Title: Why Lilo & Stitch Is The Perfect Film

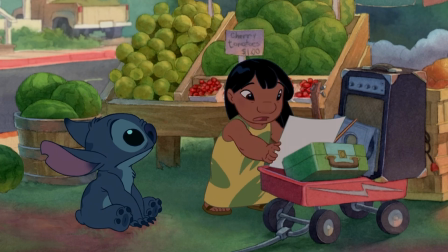938s
The constant struggle of the Ohana that continues that tasks Lilo to help Stitch to become
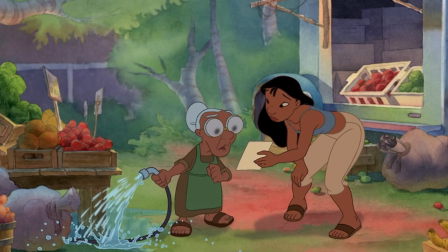943s
a model citizen away from the destructive behavior while Nani tries to attempt to get a new job.
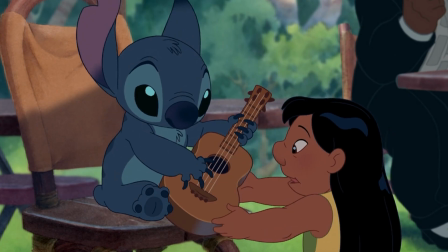947s
And it's all perfectly captured within Elvis's Devil in Disguise,
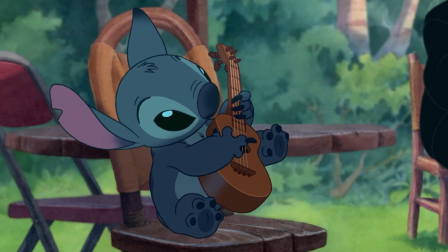951s
showcasing the trouble that they would have to go through while Nani poorly attempts to actually get a new job while he screws everything up.
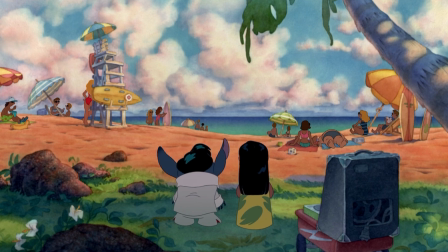957s
I really think this is a perfect comedic aspect to represent the struggle that many of us might have with siblings or dogs and work life and whatnot,
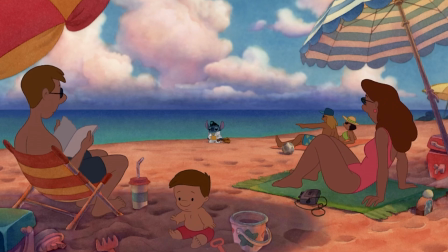964s
where I really just love the scene where Stitch becomes Elvis impersonator,
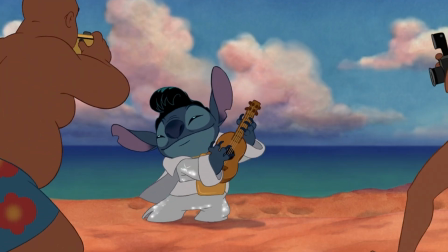968s
turning a ukulele into a guitar, performing his heart out for such passion before turning back into Monster at the beach because his photos were getting taken.
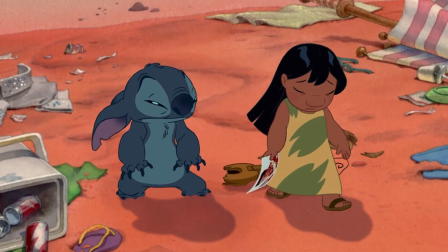976s
This turns the whole mood back into sour as nothing can actually turn right for any of them, losing every opportunity for a new job and Stitch causing chaos.
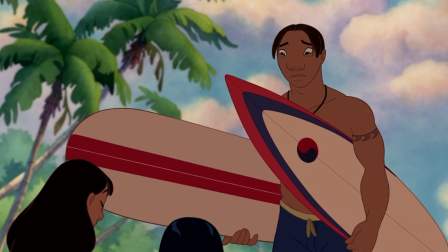984s
Where this is a scene where David sees their depressed state and has the idea to cheer them up with some surf,
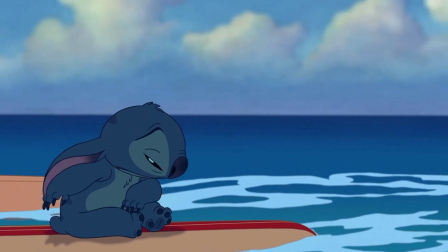989s
where ladies and gentlemen, this is the scene with one of Disney's greatest songs ever made,
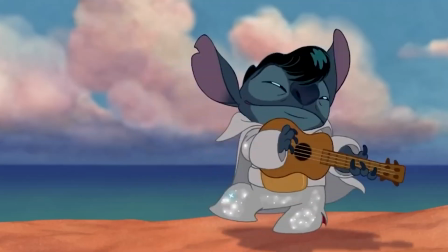994s
Hawaiian Roller Coaster Ride. It's a song that anyone could get into for its lyrics both in Hawaiian and English, beginning with the affectionate greeting of aloha e,
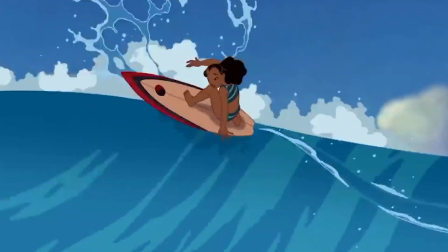1002s
and then transitioning into the singer's love for the sea and surfing demonstrated in these scenes where they're having such fun,
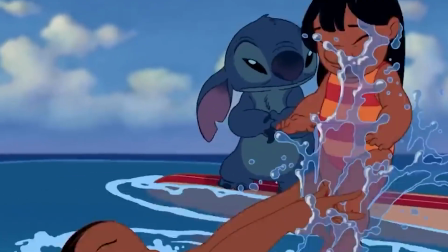1008s
except Stitch of course, who does not like water, at least in first and of course of the movie.
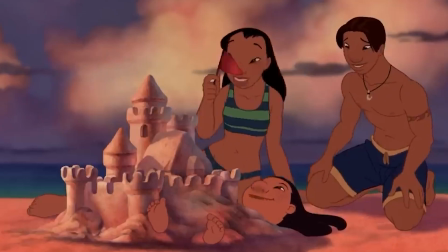1013s
Just including the lyrics about the love of the sea and the thrill that surfing provides creates a call to action
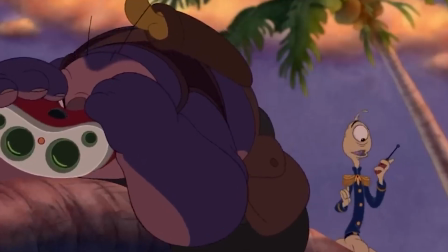1018s
to you out there to Avikipi mai lohi lohi lave mai kupapa he inalu,
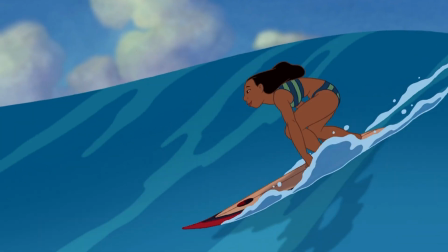1023s
which means hurry up, don't delay, grab your surfboard, flying by on the Hawaiian roller coaster ride.
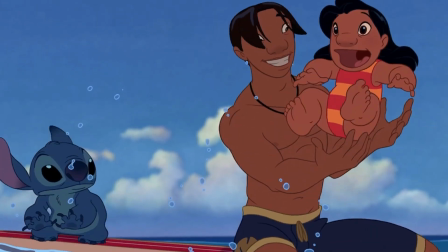1028s
The main 2 words that you need to know out of this scene that you see come up a lot more often when learning Hawaiian is Avikivi,
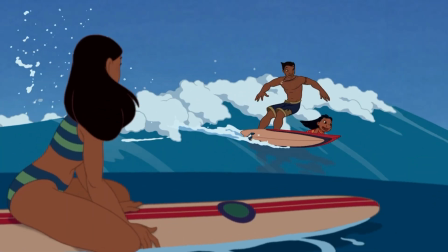1034s
which means to be quick, and is also the name of a plant endemic to the island of Molokai, where Papa He'inalu is actually surfboard.
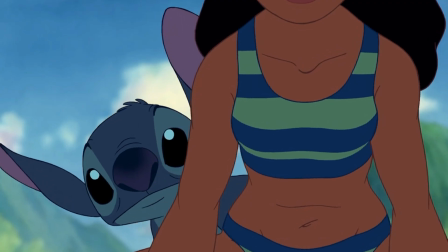1041s
And this is where the 2 lines repeat with the full Hawaiian chorus in play, where to break it down slowly,
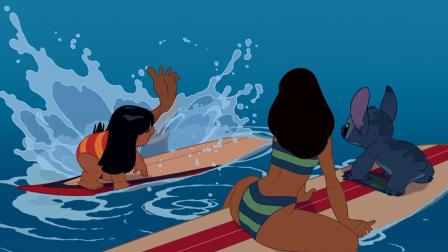1046s
they are saying Avikivi mai lohi lohi lave mai iku Papa
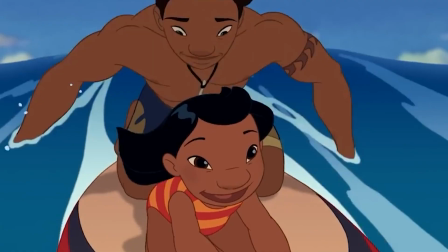1050s
He'inalu pi'i na nalu la la ha la ha o ka moana hanupa nupa la la la ikala hana hana meki ka hoene
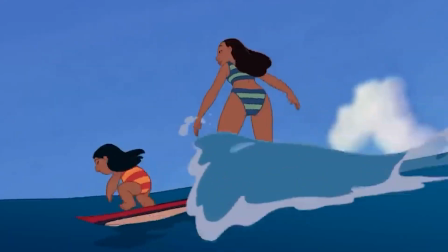1059s
ike pu'e one hele hele ma tatu e Hawaiian roller coaster ride.
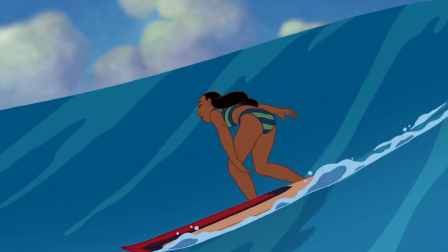1065s
Where hearing this, you might actually guess some of the words meaning other than the first line of course, in Moana if you actually heard, so you already know it has to do with the ocean a bit,
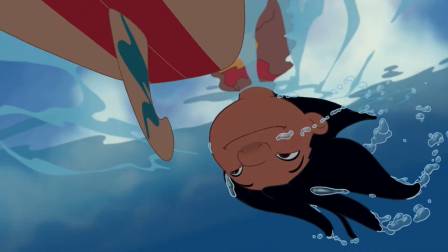1073s
where it is continuing that call to action and informing you that big waves are breaking and the ocean is swelling.
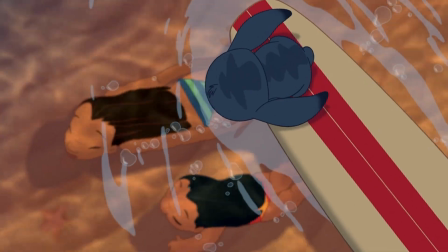1078s
The sun is warm, so come on, let's go out and enjoy the Hawaiian roller coaster ride.
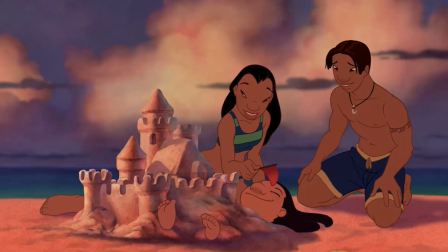1083s
And then they get to the second verse of the scene, which is full of little tidbits of Hawaiian pidgin and surf terms like hang loose, hang ten, how's it shake a shaka, no worry,
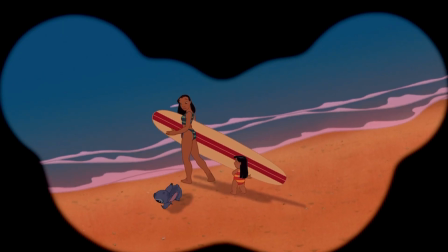1091s
no fear, ain't no biggie brada, where you can already get kind of that meaning because it is in English but in a different form,
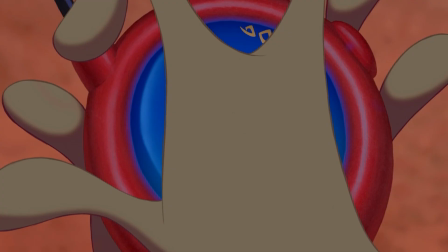1096s
hence pidgin, where I myself feel embarrassed about speaking because I hardly do it,
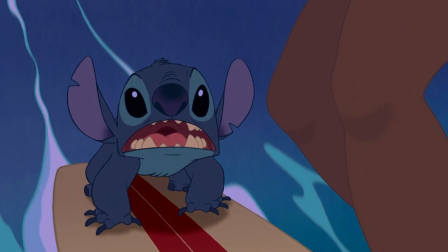1101s
but I do know it. Where it's just in this verse they're saying, hey, no worries, let's just ride some waves, exactly what they're doing in this very moment, where the song itself is more geared to Stitch himself saying,
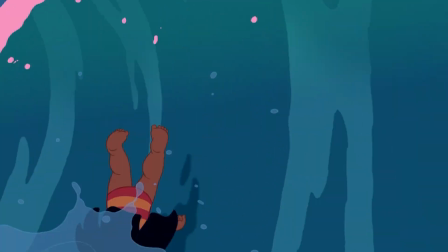1110s
hey, come on, let's have some fun in the sun, where he's learning a lot bit to enjoy, much to the surprise of Jumba.
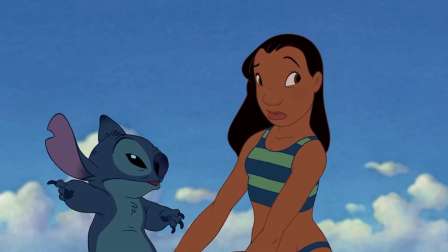1115s
The lyrics of the song repeat to show you how much Stitch has learned to enjoy it, abruptly ending when Jumba completely tried to capture him after being dragged under the sea,
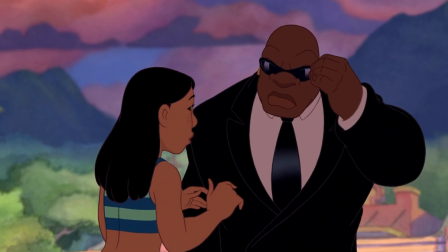1123s
being finally rescued before Cobra Bubbles comes back into view and kinda states that Nani cannot handle taking care of Lilo and will
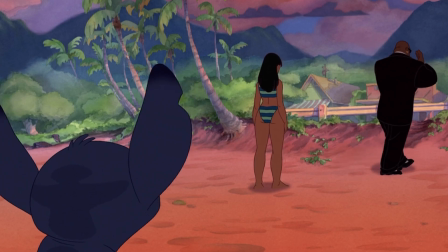1130s
be back the next day to take her raised by someone else.
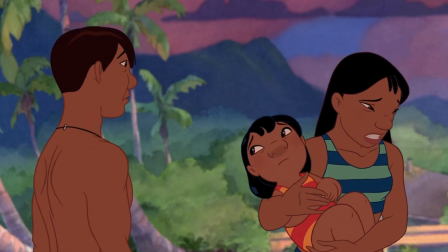1133s
A heartbreaking moment for her where she cared deeply for her sister and has the worst possible fate imaginable for someone like her being different than the rest,
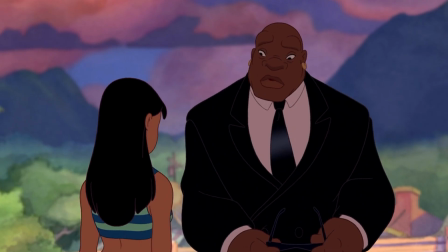1141s
for at the very least Nani understands her because they are family.
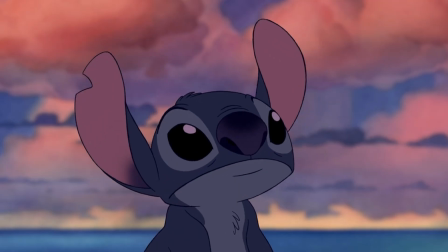1145s
This is also where you see Stitch's mixed feelings come back into play because of his purpose and where he sees David delivers this very line.
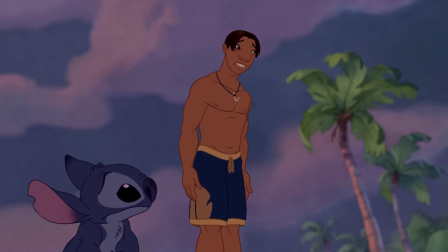1151s I really believed they had a chance. Then you came along.
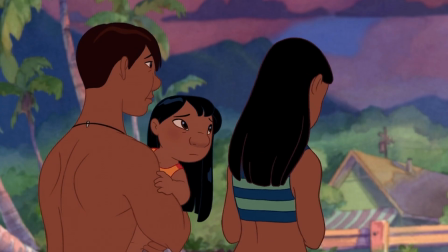1157s
It kinda puts the blame on him a little bit for the choices and chaos that he caused a little while ago,
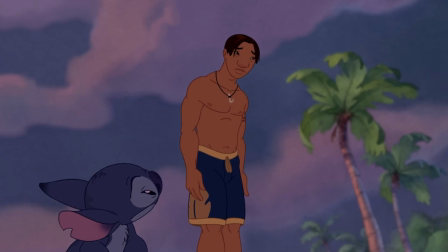1163s
where despite connecting with Lilo and everything else, the public eye has not been good for him,
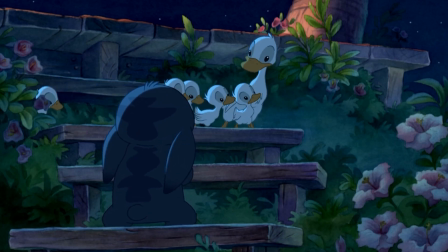1167s
where he slowly and sadly walks up looking at a group of ducks reflecting the story he heard about earlier to really strengthen his entire journey in the film.
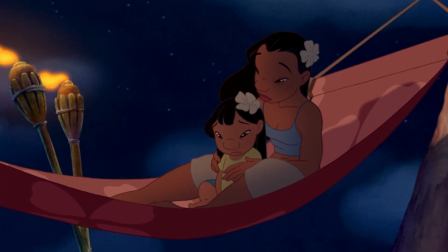1174s
A somber moment where he sees Lilo and Nani together talking about something, one where we see the perspective on Nani at the last time they would probably be together.